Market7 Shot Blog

Hello everyone, it's Shannon here again from Market7, and we are today talking about shots. What kind of shots you are, if you're a producer, you want to talk to your client about what you're going to be shooting, the types of ways you're going to be shooting. And if you're a client, you kind of want to know what they're saying when they say close-up or medium shot or whatever. What are these things and why would you want to use them? So we're going to talk briefly about shots, and I'm going to show you an example of each one. And more importantly, at the end, right in there, there's a little JPEG that you can download, full size, 8.5 by 11, a card that you can take with you that gives you each shot, like a cheat sheet, that you can take with you when you're talking to the client or producer, or if you're on the set, if you're a client, so that you can kind of get an idea of what they're shooting for. You can't always look through the camera, but you can look at the shot list and say, oh, they're doing a medium shot, it probably looks like this. But you can also know why they're shooting it. So it just gives you a little better education so you can speak the language of the producer. Or if you're a producer, that you make sure that you touch on the things the client might be interested in. So without any further ado, let's get right into it. The first shot is the wide shot.
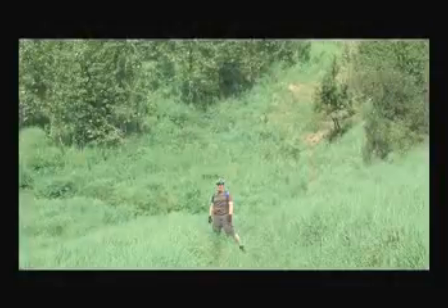68s
Now the wide shot is meant to show my location. It's also known as an establishing shot. And as you can see here, I'm in this lush green field. And this wide shot would be used in the beginning, perhaps the end. But not much in the middle. Just lets the audience know my surroundings that I'm at.
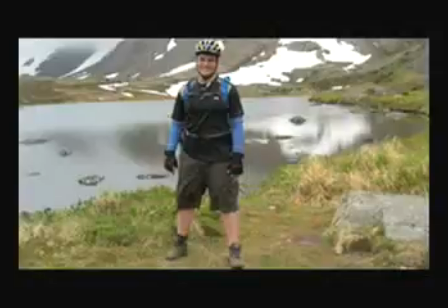83s
The long shot, it's you can tell it by it goes all the way from my head to my toe, head to toe shot, and it is emphasizing body movement or relative size. So like if the subject of the video was a piece of medical equipment and seeing kind of its relative size to people, you'd want to have a long shot here so you could see the piece of equipment next to me, so you could tell how big it was in your mind. Now, also, if I had an outfit or part of the video was to emphasize body movement, whole body movement, like a dance video or whatever, obviously you'd want to have a long shot here so you could see kind of what I was
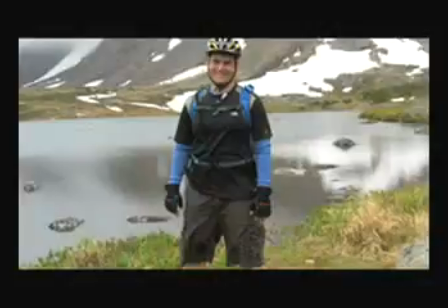121s
doing. Now, the next shot is the medium to long shot. The medium to long shot and the medium shot, the next two shots, are emphasizing body movement, not full body movement, but and it's also switching the emphasis off what I'm doing to what I'm saying. So since you don't see my entire body, you pay more attention to what's the words that are coming out of my mouth.
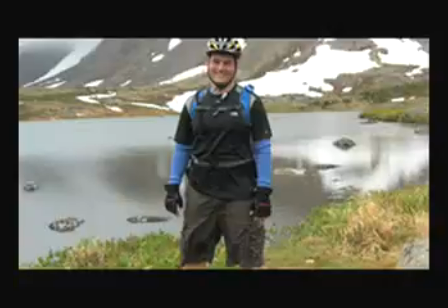140s
So this medium long shot goes from the head to the knees.
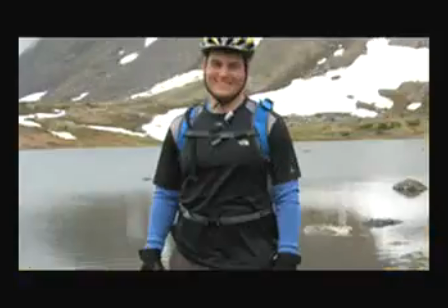144s
The next shot is similar to the medium to long shot, but instead of going to my knees, it just goes to my waist. So same thing, medium long shot, medium shot, but this less emphasis on my lower body. You're now focusing more on what's going on in my upper body. You still want to use these medium to long shot and the medium shots if I have a lot of hand gestures and things that really add something to what I'm saying, because you can see my arms,
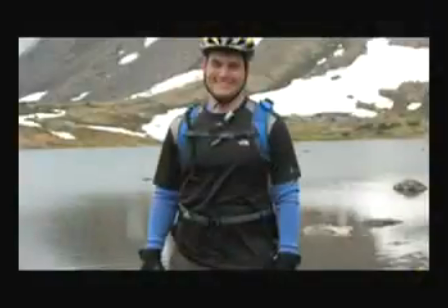170s
you can see my hands. If I use a lot of gestures that kind of keep people focused and interested in me, you'd want to use one of these two shots.
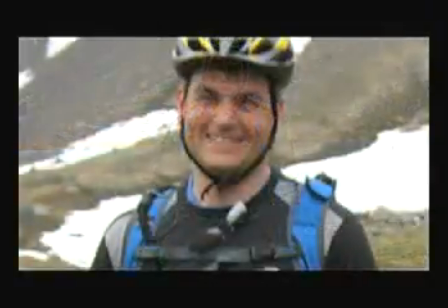176s
Now the next three shots have to do with close-up. So the first shot is the medium close-up, and now my hands are out of the picture. We're just going from head to shoulder, and the emphasis shifts to what I'm saying only. You don't see my hands anymore, so they're not a player. The next shot is the close-up.
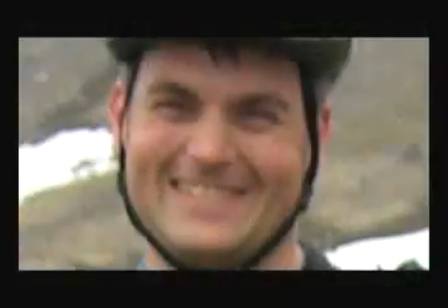193s
And you can see the close-up, it's just the face and the head. Definitely very connected to what I'm saying, the eyes, the audience typically is really engaged with this. You don't want to stay on the close-up too much. It tends to make people uncomfortable after a while if they're just watching a close-up.
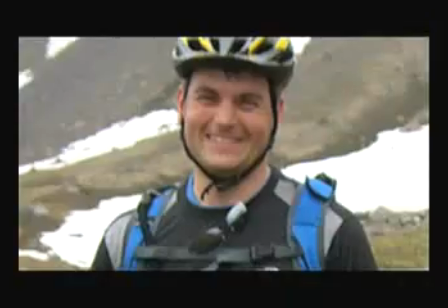211s
You'll see that when they're trying to connect with the audience, they'll typically shift between a medium close-up and a close-up, perhaps mixing a medium shot in there as well.
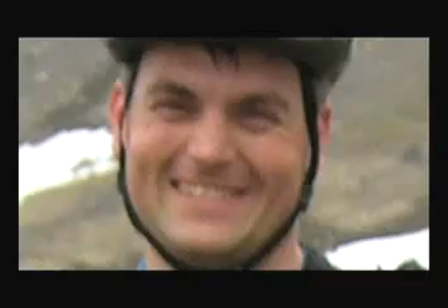220s
And then moving to the close-up when they really have something that they really want people to pay attention to.
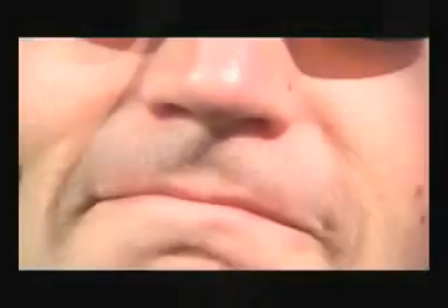225s
The very last one is the extreme close-up. You can see my mouth here. I'm in like a little smirk.
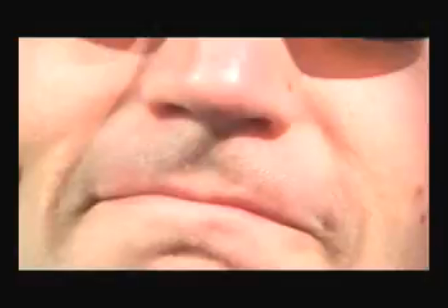230s
Extreme close-up is used very sparingly, and it's used to show a specific reaction you want the audience to key in on that may not pick up if you had them in a close-up or medium close or whatever. So it's focused on just the thing you want them to see. My little smirk here, I had some smirking reaction to what somebody said. So yeah, that's our extreme close-up.